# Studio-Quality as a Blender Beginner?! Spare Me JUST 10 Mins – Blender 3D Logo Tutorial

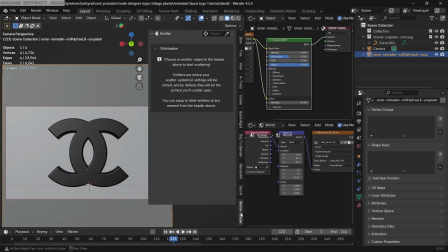4:07 Now, once you're done with the plugin setup, it'll show up in the right window here by pressing the N key.
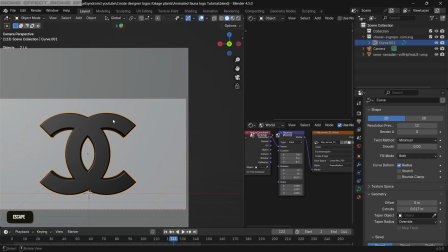4:13 If you can select your object with the picker tool, make sure to press space and search for convert to mesh. And now if you try to select it, it'll be easily added to the plugin.
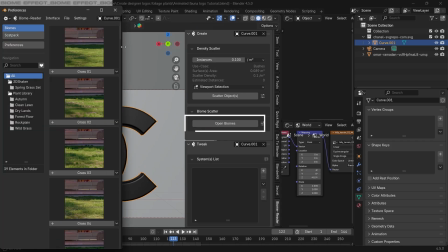4:22 Now we're gonna press the open biomes button here, which will show all the presets that we have installed previously using the install a package.
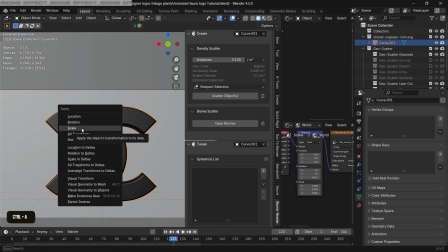4:30 Before getting started, select your logo and press Ctrl A to apply the scale to it.
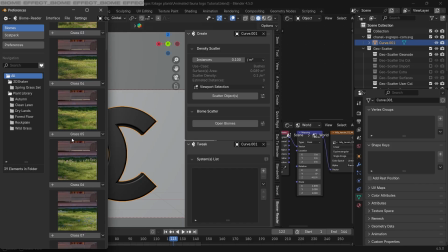4:35 So all the grass object will be the correct scale.
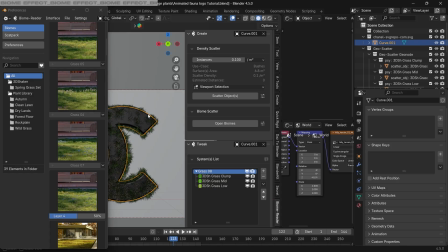4:39 I'm gonna scroll down a little and use this grass 8, which will add all of these objects automatically.
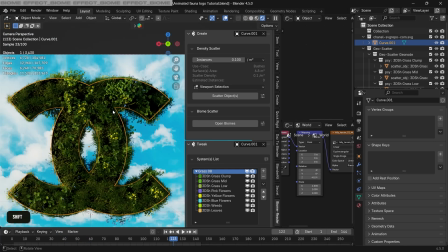4:45 Now let's enhance the look by adding two important things here.
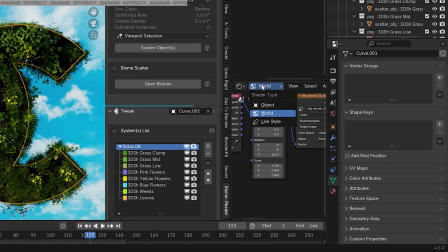4:49 For the first one, we're gonna go to this object setting here, and with the logo selected, we're gonna add a new material here.
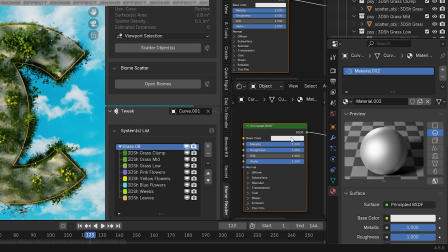4:55 We're gonna increase the metallic and roughness to be full, change the color to be dark green, which looks better than the pure black which it previously had.
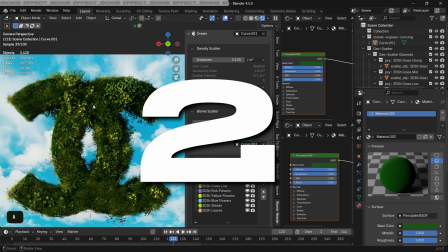5:04 Now for the second important thing, we're gonna get rid of some of these extra objects here.
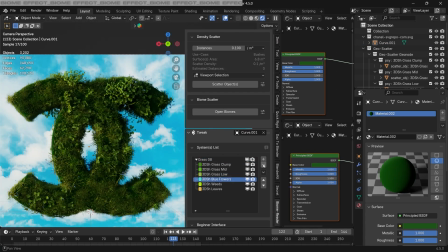5:08 So let's delete all these flowers and also delete this leaves object here as well.
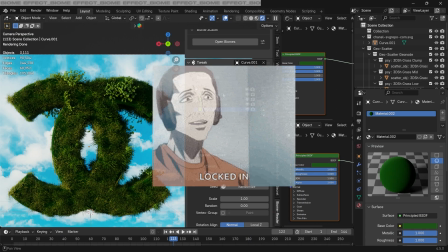5:13 We'll add our own flowers later on. So now if you made it this far, it's time to lock in and make it look even better.
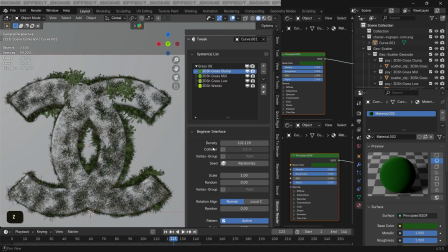5:21 Starting with the first one, the grass clump. Make sure the pattern is turned off here, which is gonna act as a mask.
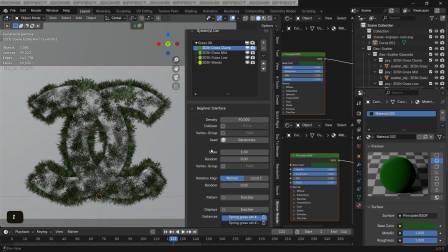5:27 So just keep it off for now and play around with the scale, randomness and the density of this one. Similarly for the grass mirror as well, just go through all these options and you'll see the difference that it makes.
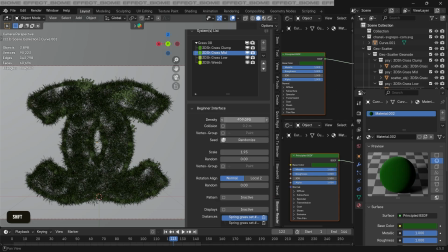5:39 Turn off the pattern for this one as well and play around with the scale till you get this nice border around your logo. Next for the grass low, this one has a different color as you can see by increasing the scale.
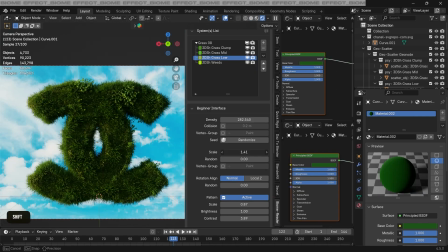5:51 So just increase its size a little bit to add some variety of color here. Now once you're done with all three of them, the fourth one, the weird option, will add some more character to it. For this one, we'll keep the pattern on and you can change the scale and brightness here of this pattern option and see how it creates different looks.
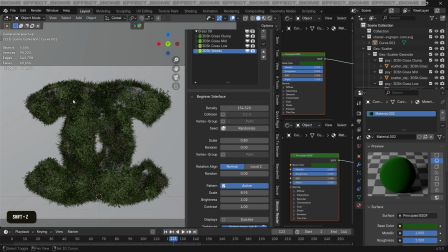6:10 Change the scale and density also as we've done previously to create some random different looks for our weird here.
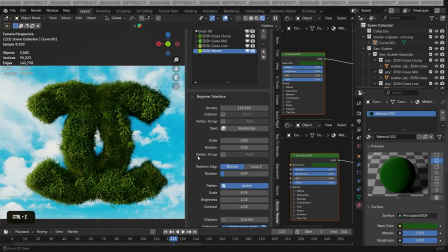6:17 And as you can see, it's adding a 3D look to our logo. So experiment with all these options.
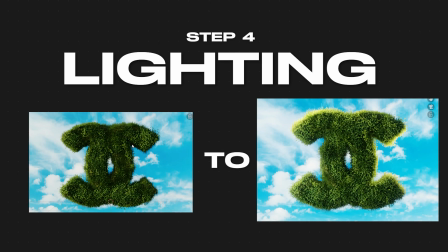6:22 In the next step, we're gonna add some cool lighting to add to the studio look. We have our basic lighting already from the SDRI.
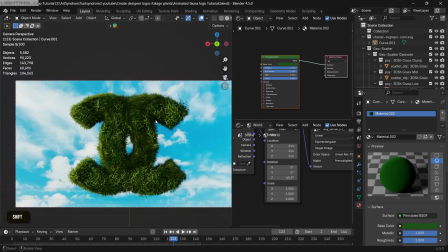6:30 So to add to that, let's press Shift A and add an area light.
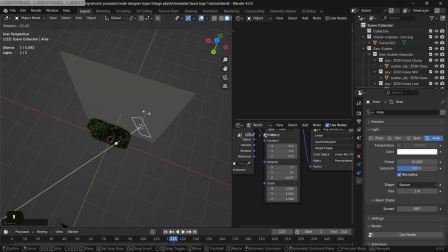6:34 I'm gonna position and rotate it to be behind our logo and change this color to something warm, like a warm yellow.
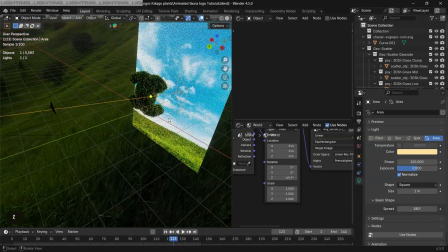6:41 Increase its power a little bit and it'll act as a rim light, highlighting the edges of our logo.
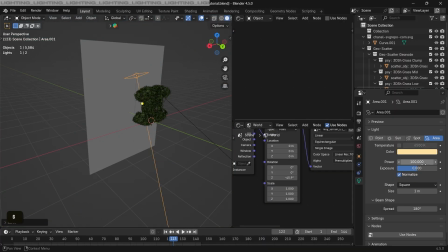6:46 Similarly, press Shift D to duplicate it and I'm gonna add another light here coming across the top and move it to be facing towards the camera a little bit.
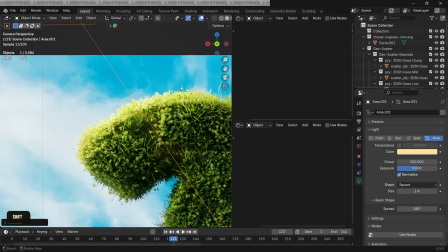6:55 And it's already looking much better, adding this edge lighting on our grass.
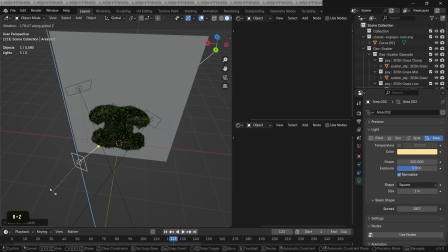7:00 Finally, let's add another light coming from the front to decrease the dark look and make it look much brighter.
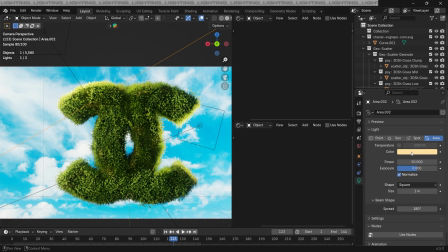7:06 For this one, I'm gonna change it to blue to make it blend much better to our sky background.
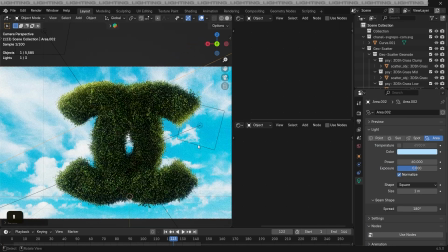7:12 So have fun adjusting the color and the power of all these lights till you find a nice look.
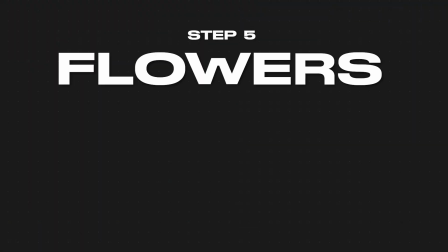7:17 Now for our second last step, we're gonna add flowers to it to add some contrast to our composition.
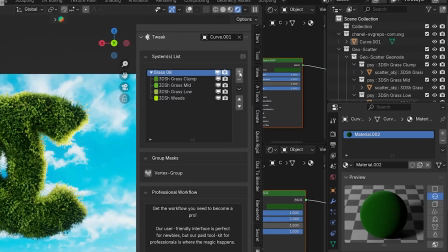7:23 To quickly add flowers, we're gonna press plus here to add another list.
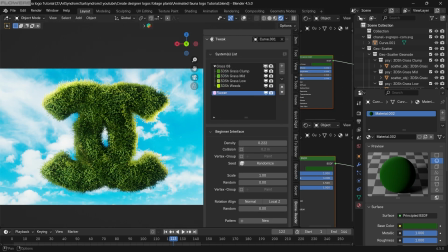7:27 Double click and rename it to be flowers. In any of the window, you can go to the top left option again and change it to the asset browser.
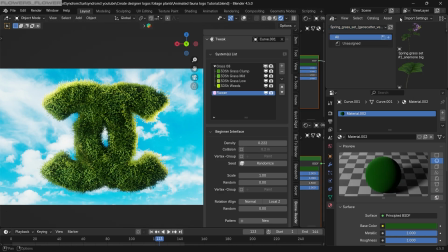7:36 Make sure the asset browser has the spring grass set added to it and it'll show all of these different models here already.
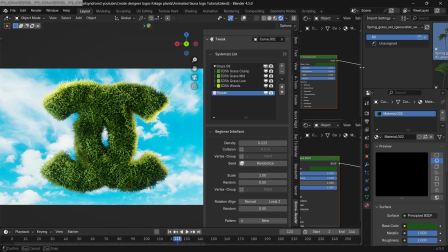7:43 I'm gonna click and select this flower option here which I like.
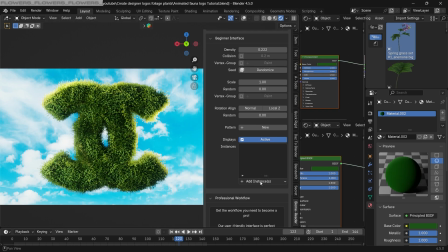7:46 So to add it to a logo, we're gonna scroll down and click add instance using the browser selection. So it's just gonna use the model that we have selected in our asset browser.
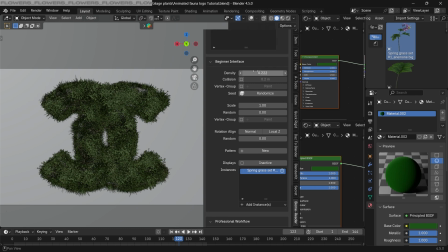7:57 Make sure to press the display as inactive and if we increase the density and scale a bit, you can see the flowers are visible. Press the normal button here so it's rotating on all sides. And as you can see, the flowers are added to our logo.